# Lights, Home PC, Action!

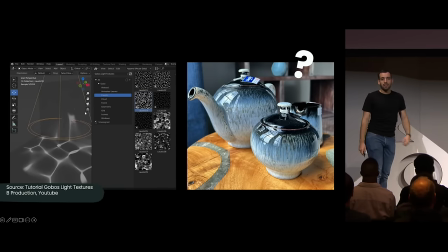(8:19)
Most of you know that in Cycles, you can put textures in spotlights so that they behave kind of like projectors.
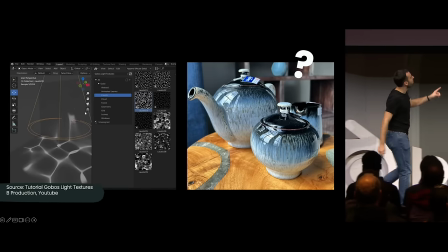(8:28)
But most people don't know, then how would you approach this,
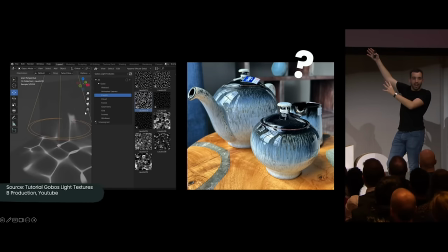(8:32)
where the texture is in the light and it shows up in specular reflections? So it turns out you can. As for another video, which I will talk over while they look, that was possible with workarounds before, but now there's an elegant solution in 4.0,
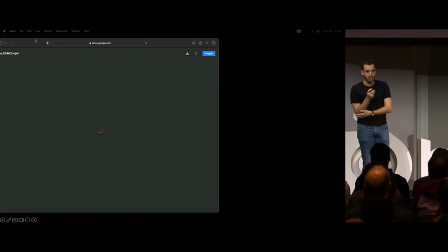(8:53)
where, essentially, there's this button where you can use nodes for lights, which I love.
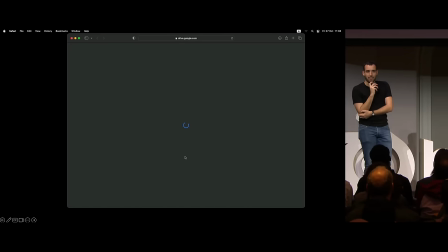(8:59)
This, perhaps, is going to be slow.
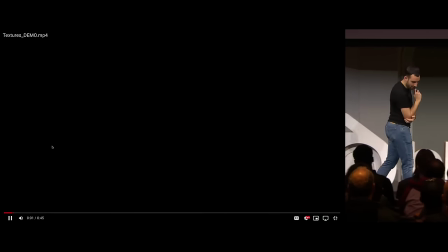(9:04)
I am... Okay. So, yeah, there's an area light.
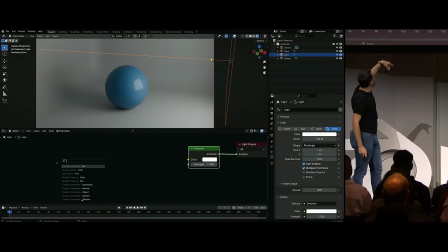(9:10)
It's flat. It's a boring reflection. And then you can plug in a texture coordinate, so you get UV coordinates.
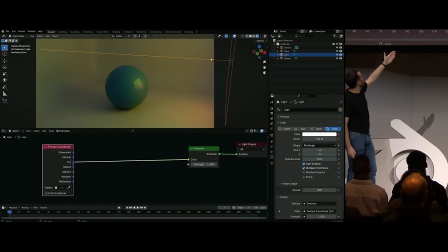(9:17)
And from that, you can, of course, UV coordinates, exactly. You can put an image texture.
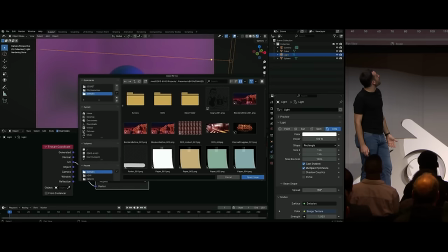(9:24)
I have in this case an image of some window, just around casually.
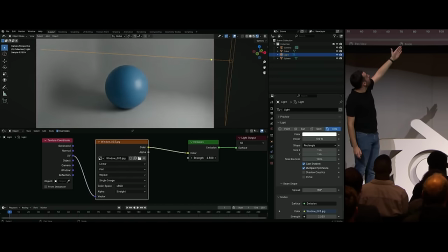(9:32)
And now you can have a nice reflection. I'm compensating a bit for the exposure here. And yep, it works. So yeah, that's something I discovered and I wanted to share.
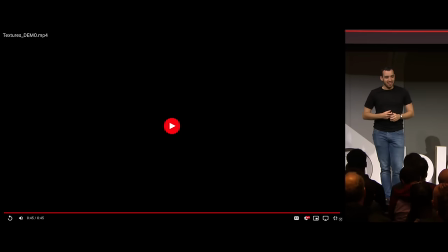(9:47)
Nice. Problem number two. Another train to go a bit fast.
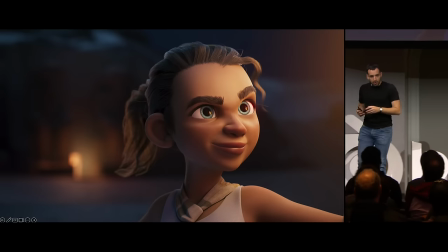(9:56)
And... Yeah, you could think that that's useless, but I use it all the time on eyes, because eyes are like big shiny balls in animated characters,
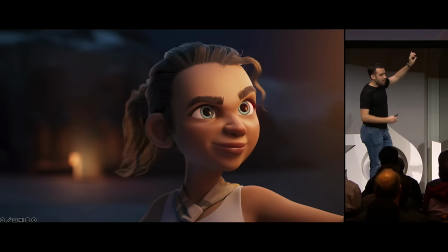(10:08)
and that's where you can fake and design how the eyes look.
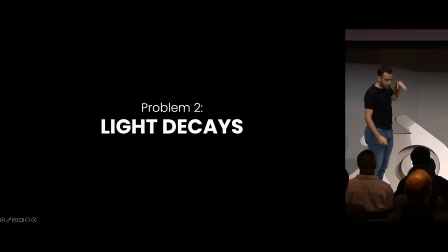(10:14)
Here I'm faking a torch where there is none. Problem number two, light decays.
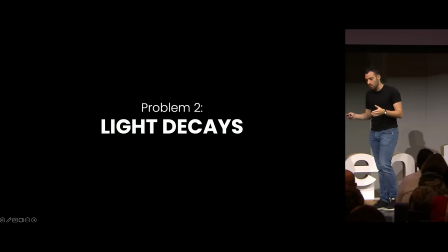(10:22)
I'm going to run you through an example of a short undoing with another talented animator. His name is Fran. This is also a video that should be playing. I'm going to skip that, actually.
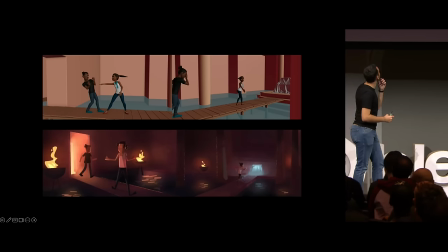(10:33)
Can we skip the video? Yeah, why not? It's a shot that essentially is a camera traveling and following these two characters.
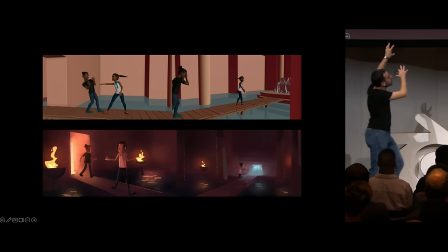(10:42)
And I painted some art. I wanted to make these characters go into an eerie, kind of, go deeper into a temple.
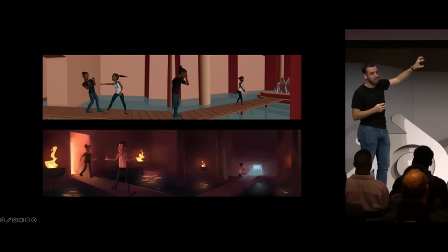(10:50)
And I wanted to evoke with a light that they're going from a safe place to a tenebrous place.
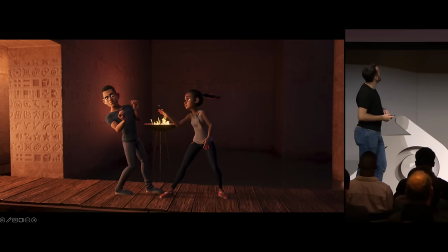(11:00)
And so I start. I start by lighting. That's very rough.
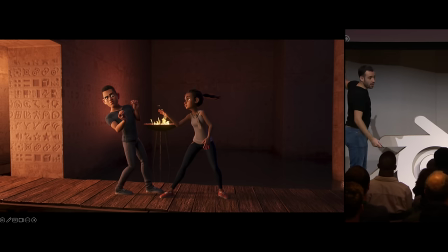(11:05)
That's general brushstrokes. strokes, but I'm blocking in the key light, which comes from screen left, and I generally liked it.
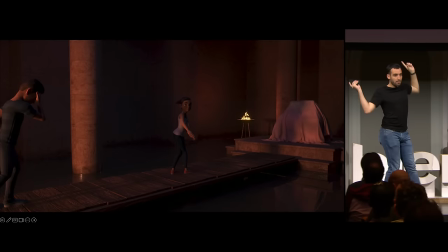(11:16)
And then I flip to the end of the shot.
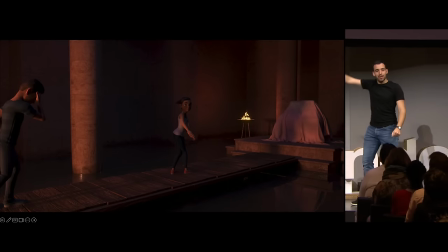(11:20)
And now it doesn't work, because this light coming from screen left now is bleeding too much in screen right.
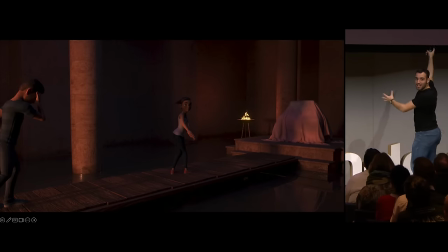(11:26)
So I'm getting too much light on screen right.
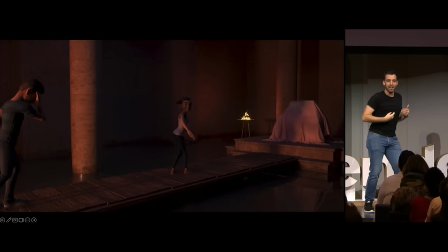(11:30)
I need to make light decay faster so that it gets darker faster.
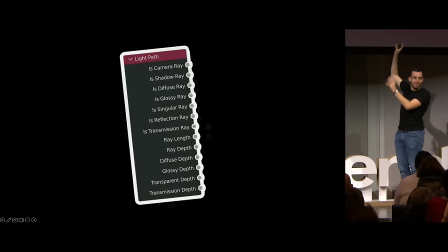(11:39)
That's my favorite note. I place it in a single slide because I love it.
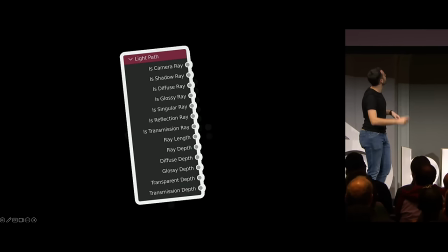(11:44)
You can have all info about light rays, everything that Cycles does, to access it in the light shader.
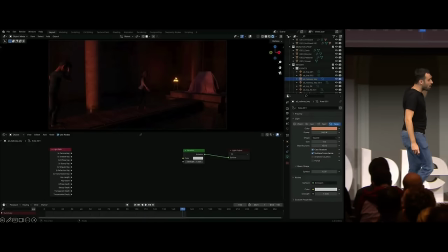(11:52)
We have the ray length, And if we use it in a video, you can use it to drive anything.
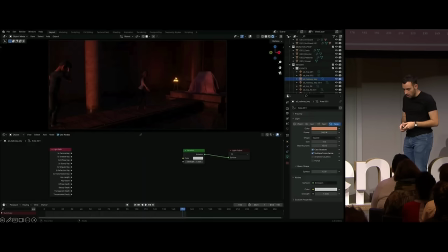(11:59)
Here I'm in this video, which we should be... Oh, yeah, we're seeing. No, we're not.
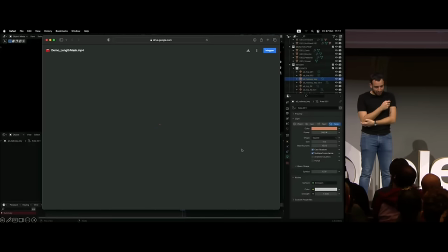(12:07)
Sorry. Here. So, yeah.
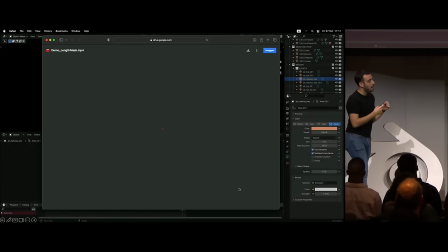(12:12)
Essentially, what you can do is to use this information to create masks
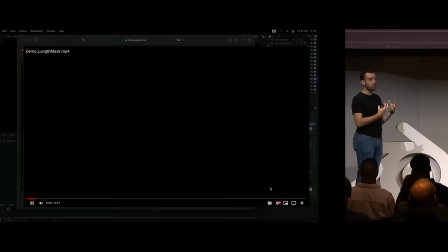(12:17)
to show where the light should be affecting and where it shouldn't.